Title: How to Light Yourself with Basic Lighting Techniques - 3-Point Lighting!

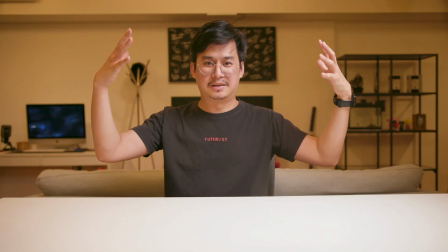So once you have your key light on, you immediately get a light that is on the subject and it looks a little bit better.
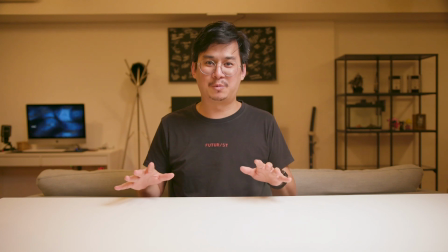And to make it much better, the tip would be actually turning off all your house lights.
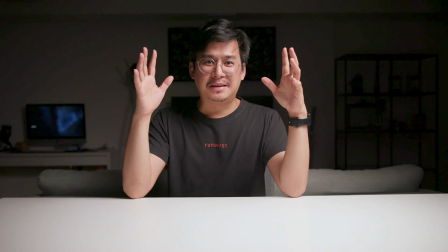Key light is the main source for your subject.
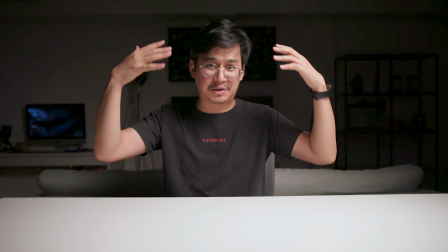The key light will also be the light that will lead the majority of your subject, including the environment.
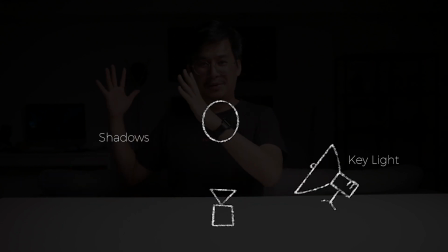So you might get a bit of shadow that will be cast on the other side of my face or on the other side of the scene.
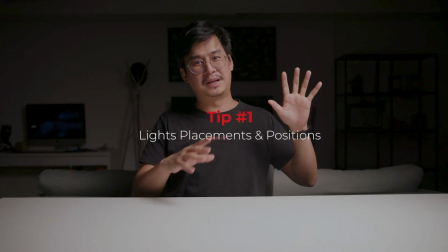So tip number 1, the direction of your key light should be placed on the opposite side of your subject's direction.
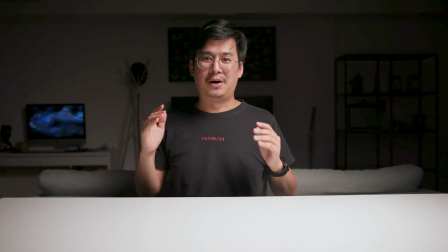As in, like, let's say I'm facing this way, it should be the opposite side, or it should be on the other side of the subject's fringe.
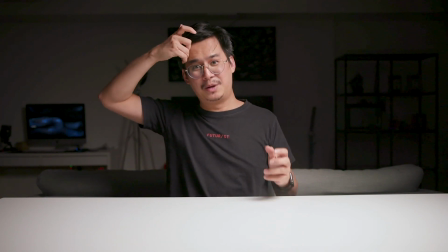So my fringe here is like this way. means my face is more exposed on this side,
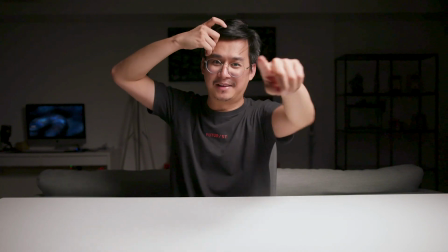so the light should be on my left, which is on your right. So every person's look is different and not everyone have the same range.
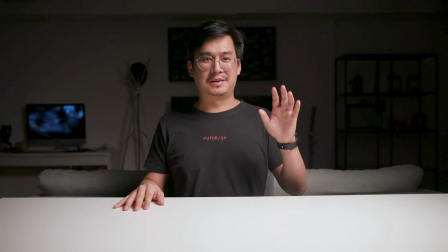Obviously, some people don't even have range. So this light can be put in any direction that you like.
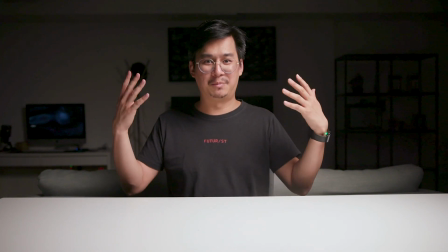You just have to make sure that it will fill the subject more entirely. Anyway, this is not a rule.
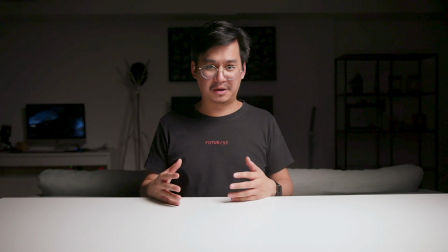You have to experiment it in your own setup.
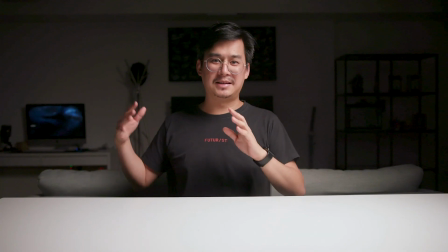So with the key light that is set up over here on my left side, you can see that my right side is a little bit more darker with all the shadow casted on this side.
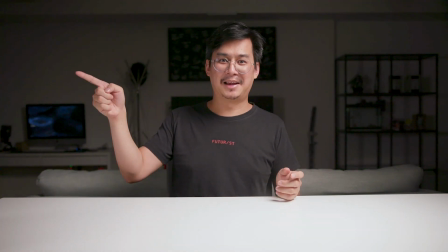So how do we fill that light is with the fill light. So fill light will be on the opposite side of the key light.
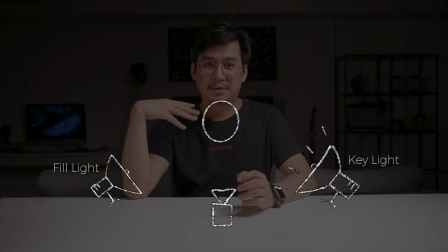And what this does is basically fill those shadows that is on your face or on your shoulder.
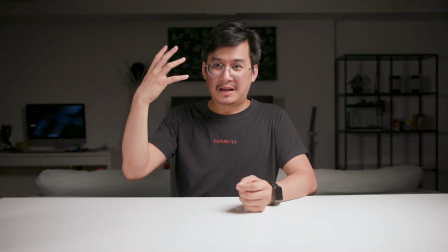You may see that the light is a bit hard on me, and if you don't like this,
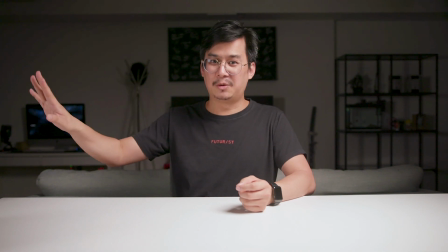then what you can do is basically just distance it away, or if you have dimmable lights,
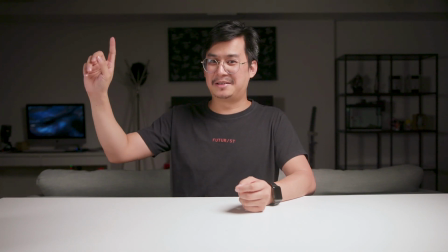you can just dim it down. So let me just turn this down to a lower range.
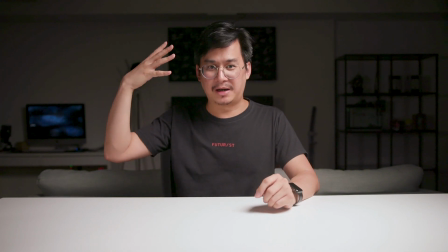So with the light dimmed down a little bit, you can see that my right side is a little bit more shaped up with the shadows.
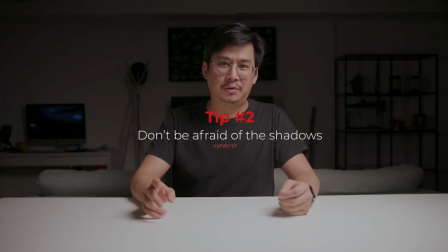Which brings me to my tip number 2. It is okay to have shadows.
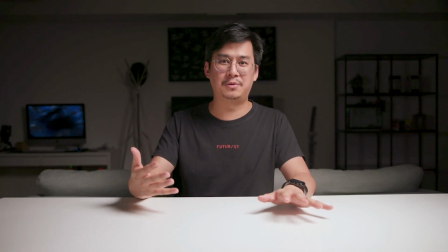You don't necessarily have to kill all of them, because shadows will help you shape your subject or create moods for your shot or scene.
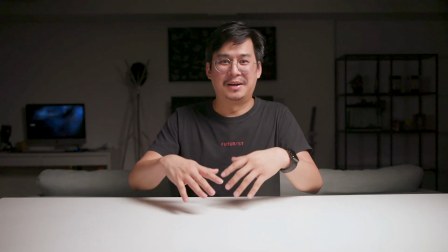Unless you're shooting a more educational video or informative video such as tutorials or classes,
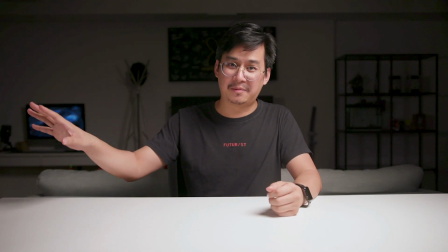you might want to bump up your fill light a little bit so that everything is properly lit.
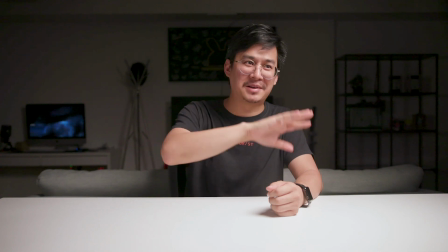But you should not have the fill light as strong or more stronger than your key light, because it kind of defeats the purpose of having a fill light.
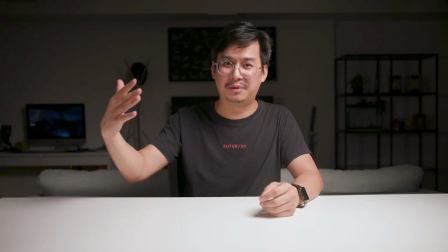The fill light is meant to fill up the shadows.
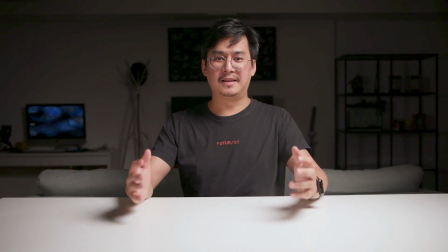And the third light is your backlight.
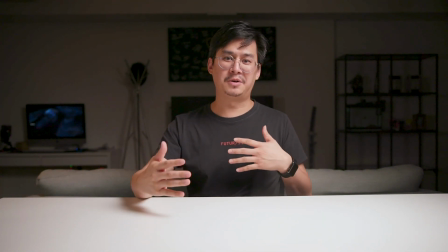The main purpose of this light is to create a separation between the subject and the background.
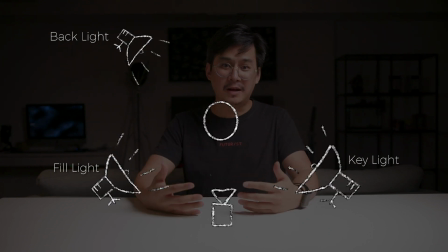This will help pop the subject away from the background and bring the audience focus onto the subject alone,
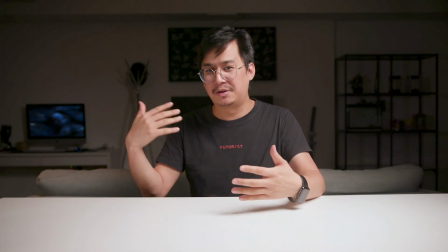rather than making them blend to the background, which is not really very nice.
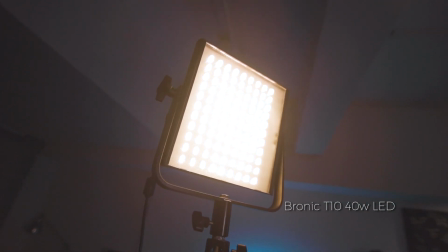So tip number 3 is to turn off your house light, like your ceiling lights or any lamps,
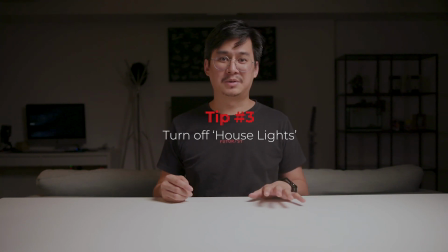like we have done previously in the video, so that you have more control on your lights.
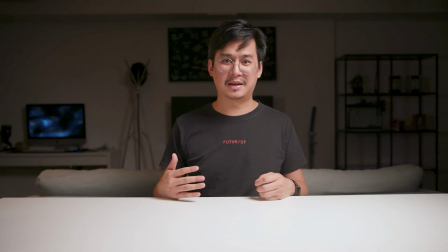Or alternatively, you can move the lights closer to your subject and adjust the setting correctly on your camera. Having talked about all these lights, I'm pretty sure your house has a lot of windows or natural lights that comes in. I will talk about all those natural lights and how to work with them in my next video, or probably in my tutorials. Now you have stayed through all these 3-point lighting setups, and I will share with you the 4th light, which will make your video looks much better. But before that, if you like this video, please let me know by commenting down below or click the like button, because this will motivate me to make more videos. Now the 4th light is called the practical lights or motivational lights.
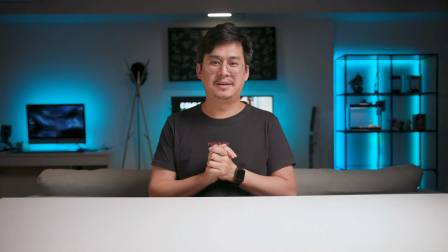So these lights are basically decorations.
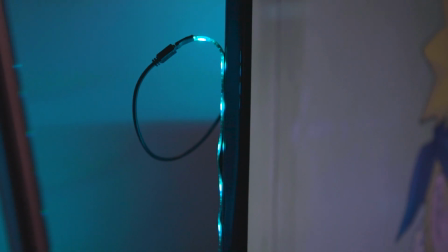Or instead of a dark and unknown background over there, these lights will help create the mood and motivate your scene.
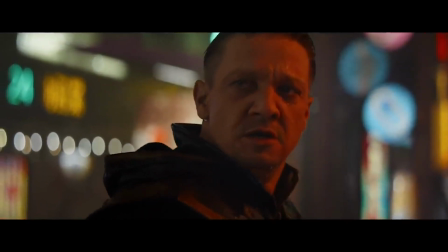You might have noticed that this 4th light is being used in movies, short films or documentaries, and these days many YouTubers are also using them.
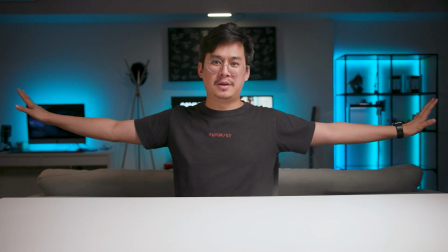So for example, my setup is in this blue tone because I feel this light would make me feel and look cool,
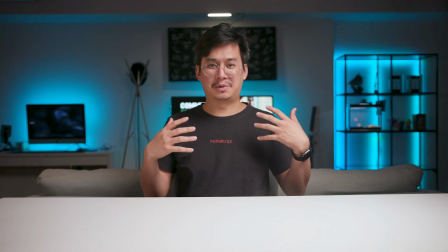although I might not be as cool in real life. And I'm talking about stuff or products that are actually cool, so hence the blue light.
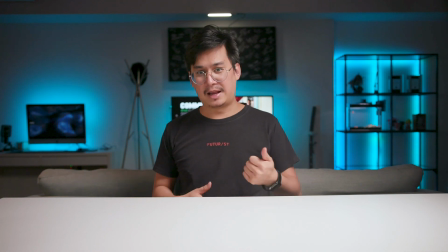If I want to talk about something that's serious or like a disclaimer or warning, then I can change these lights into red.
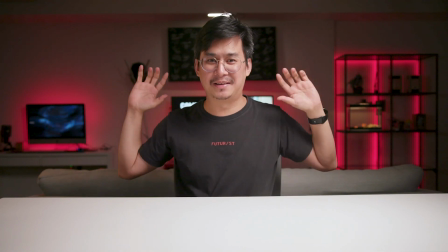And it will immediately motivate the scene to be more serious and alert.
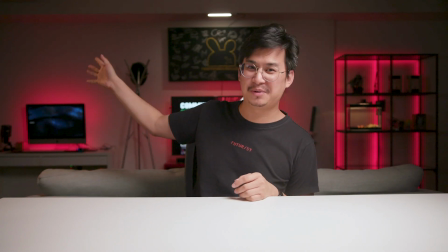Different colors will definitely give different feeling, like green will give you peaceful, blue will make you cool, yellow will make you, I don't know, warmish. And you can see this example in my previous video about the Canon 850D review video, where I talked about a warning about the magic lantern thing. So yeah, check that out. You can practically use any lights to be your motivational lights or practical lights. Example like fairy lights, which everybody uses, lamps, table lamps, computer screen, or screensavers like that one over there, or any decorative neon lights that you can get from Shopee or Lazada.
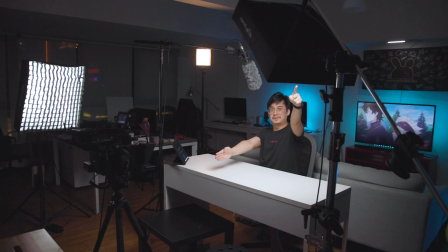So that's it for this video. I hope it would help you to make your video look much better.
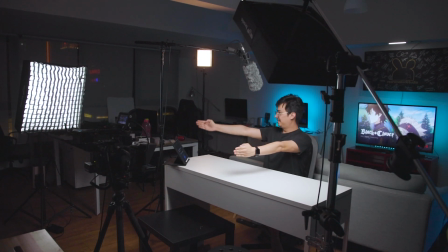Do share with me if you have a picture, and comment down below and send me a link or something.
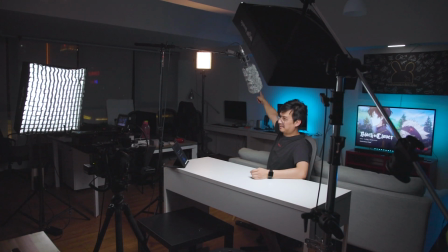Or you can tag me in an Instagram if you have made your setup, because I would love to see what you have come up with. And if you like more videos like this, you can let me know down in the comment or just click the subscribe button, because that will motivate me to create more videos like this. So that's it. Thanks for watching. I'll see you guys in the next one.